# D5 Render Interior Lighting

Hi, buddy. In this DeFi-focused VR render video, we're going to take a look at lighting the interior of your scenes.
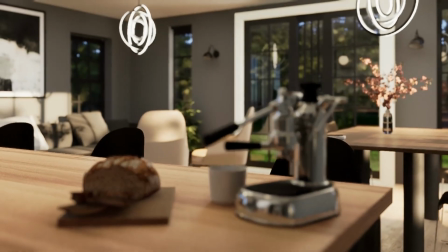Now, interior lighting with DeFi is not actually that difficult, but if you're just starting out,
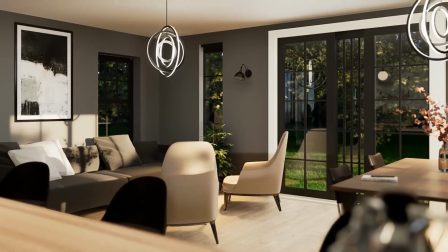it might be helpful to have some tips and advice on how best to use the lights.
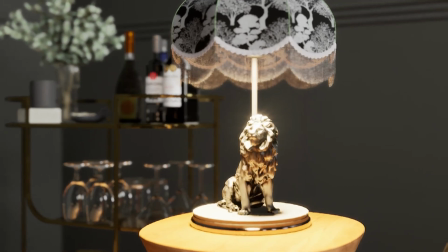We'll look at lighting a daytime scene, and then I'll just talk briefly about how to light up an evening or dusk scene,
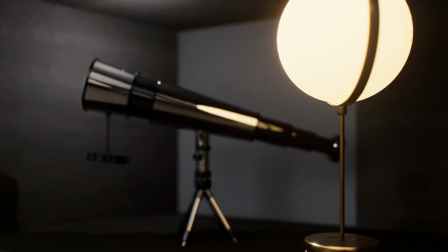which is a little bit trickier, but still not too bad. This video is intended for people primarily new to DeFi render, but if you're struggling with very flat interior renders, then hopefully this video will help you a little bit. All right, let's go ahead and get into it. Okay, buddy, so here we are with our DeFi scene.
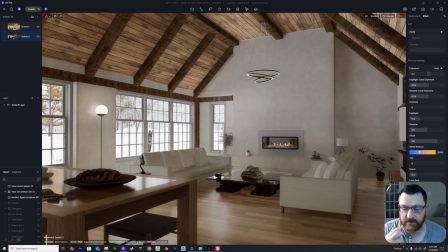This is a Scandinavian-inspired environment we built in SketchUp. That's just a pretty much a large living room, which if you've done sort of interior renderings for clients, you've probably shown off a living room once or twice.
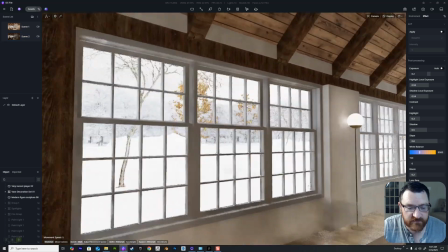So this is what we're talking about here. We've gone for a snowy environment outside.
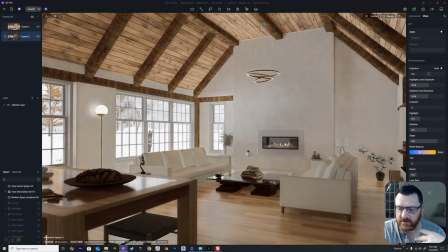And the reason for this is really simple. We just don't want to risk any, for example, if you have a lot of greens or a lot of foliage out there, that's going to bleed into the scene.
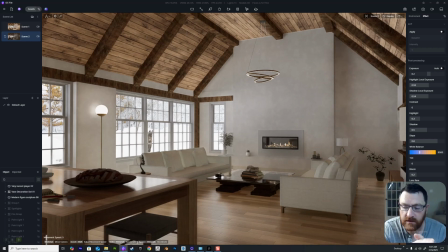And that's not really what we want. So we've got a very neutral white environment.
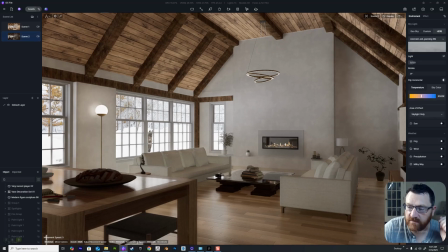And if we look at our environment light, we're using an overcast pure sky. It's a 16K image. And it's just very, very neutral lighting. It's not full white, but it is very neutral lighting. And we've set this pretty low. Now, the other thing to keep in mind is exposure.
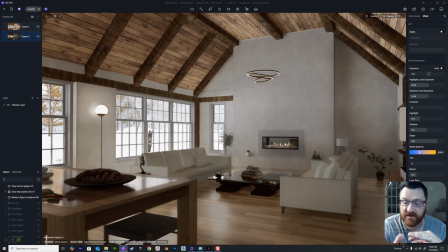You can work with the auto exposure on. That's perfectly fine. It'll help when you go inside and outside and inside your buildings. But when it comes to actually setting up the renders, you want to have control over the exposure, the overall brightness of the image, or how much light is coming into the camera lens.
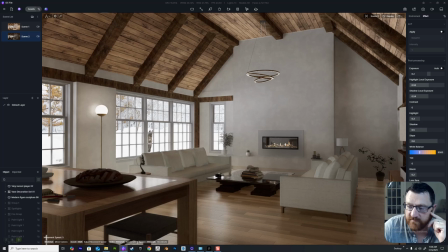So you can see I've turned it off, and we've put the exposure at 0.2. So this is just neutral. So scene two up here on the left has basically got no lights turned on.
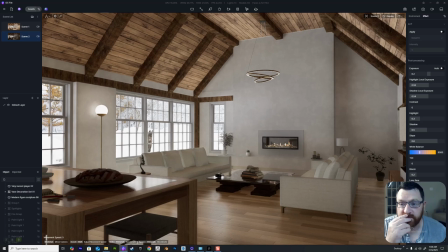So with that being said, let's bounce into the first light type, and that is going to be a rectangle light. Now, all your lights will be up here on the top. You can use the keyboard shortcuts as well, 1, 2, 3, 4, and 5.
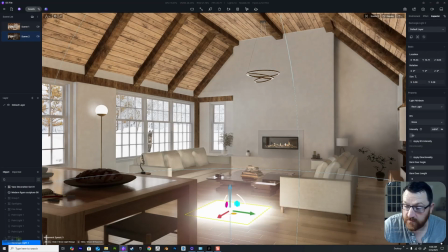We're going to use a rectangle light. Now, a rectangle light, very similar to the Twinmotion area lights, it's basically just a flat rectangle.
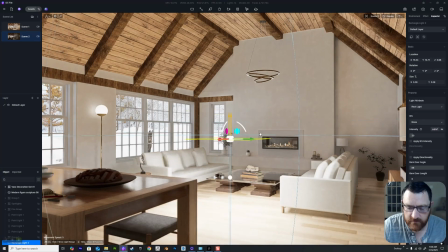There's no depth.
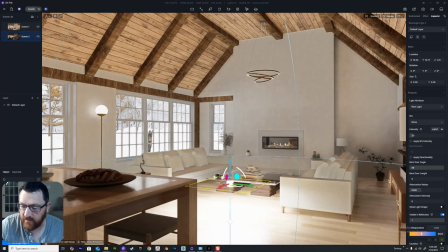And if we look over here, we've got options here for the intensity, the attenuation, and the overall just the color temperature of that light itself.
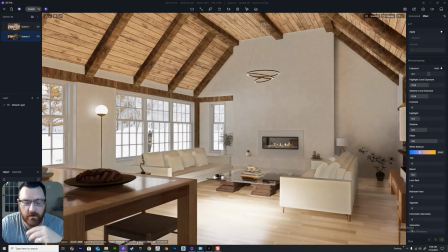So how do we use these? Well, because we've turned off auto exposure, the image is rather unsurprisingly brighter outside than it is inside.
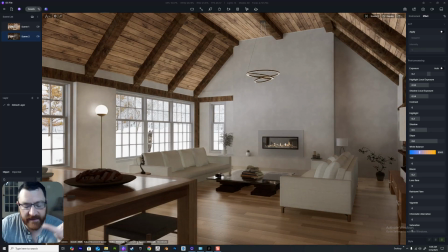And what we need is some light coming in from the outside.
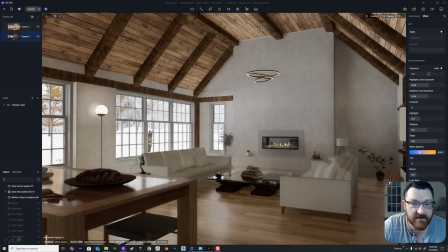And what we can do, one easy way to do this is to grab your area lights or rectangle lights.
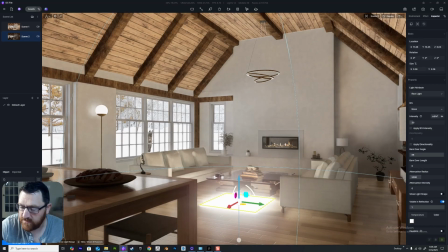And I'm going to change the color to red just so you can see this. I'll lift it up.
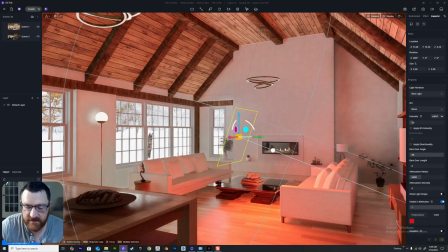And then what we'll do is rotate it. So we're rotating it, so not, what is that, like 45 degrees or whatever.
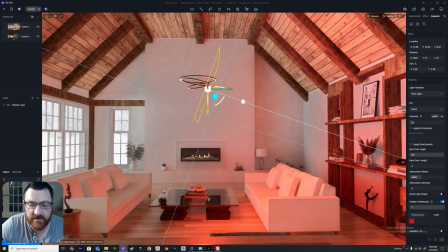I'll lift this guy up. And then I'm going to hold down shift and make a duplicate of this. And then I'm going to rotate this guy upwards. So what we have now is two of these rectangle lights.
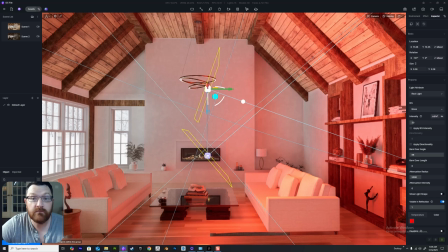One is pointing downwards, one is pointing upwards. We just place these outside the actual building.
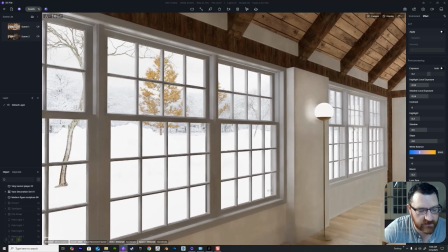So let's move myself back over here. And let's take a look at the actual lights that we have outside.
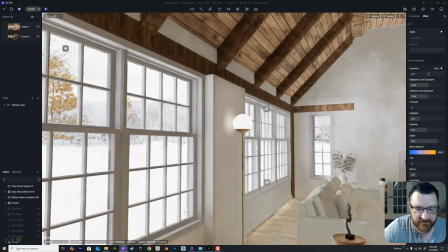So I did two rounds of this, and if we pop out here, there we go.
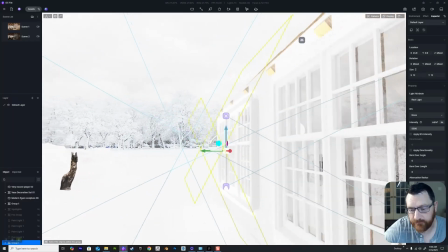You can see what we have going on. So these are rectangle lights.
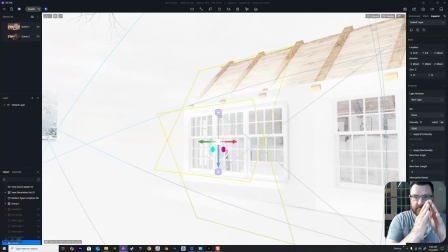They've been made bigger. They've been made about as wide as the actual windows themselves, and I've crashed them almost right into the building.
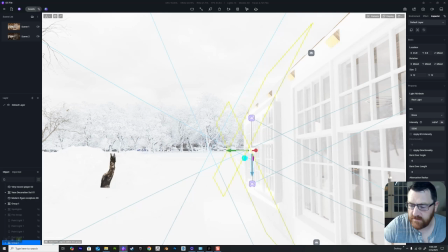So this is, I believe, referred to as the light wash technique.
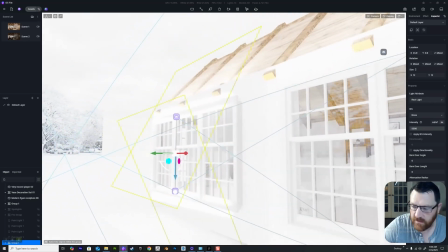I did not come up with this, by the way, not at all. This is just a great technique. And so what we have here is light coming in, and you can see the direction with the blue lines.
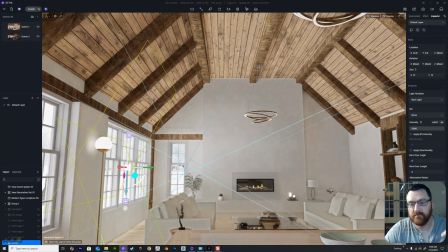Because light is coming down like this, we're going to get some really nice shadows in and around the furniture.
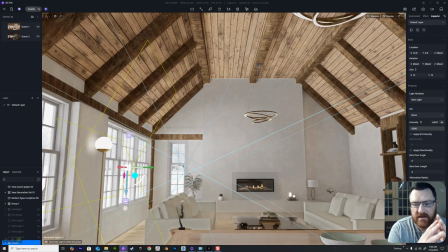And also because light is coming up this way, you'll actually see a bit more light in the actual room.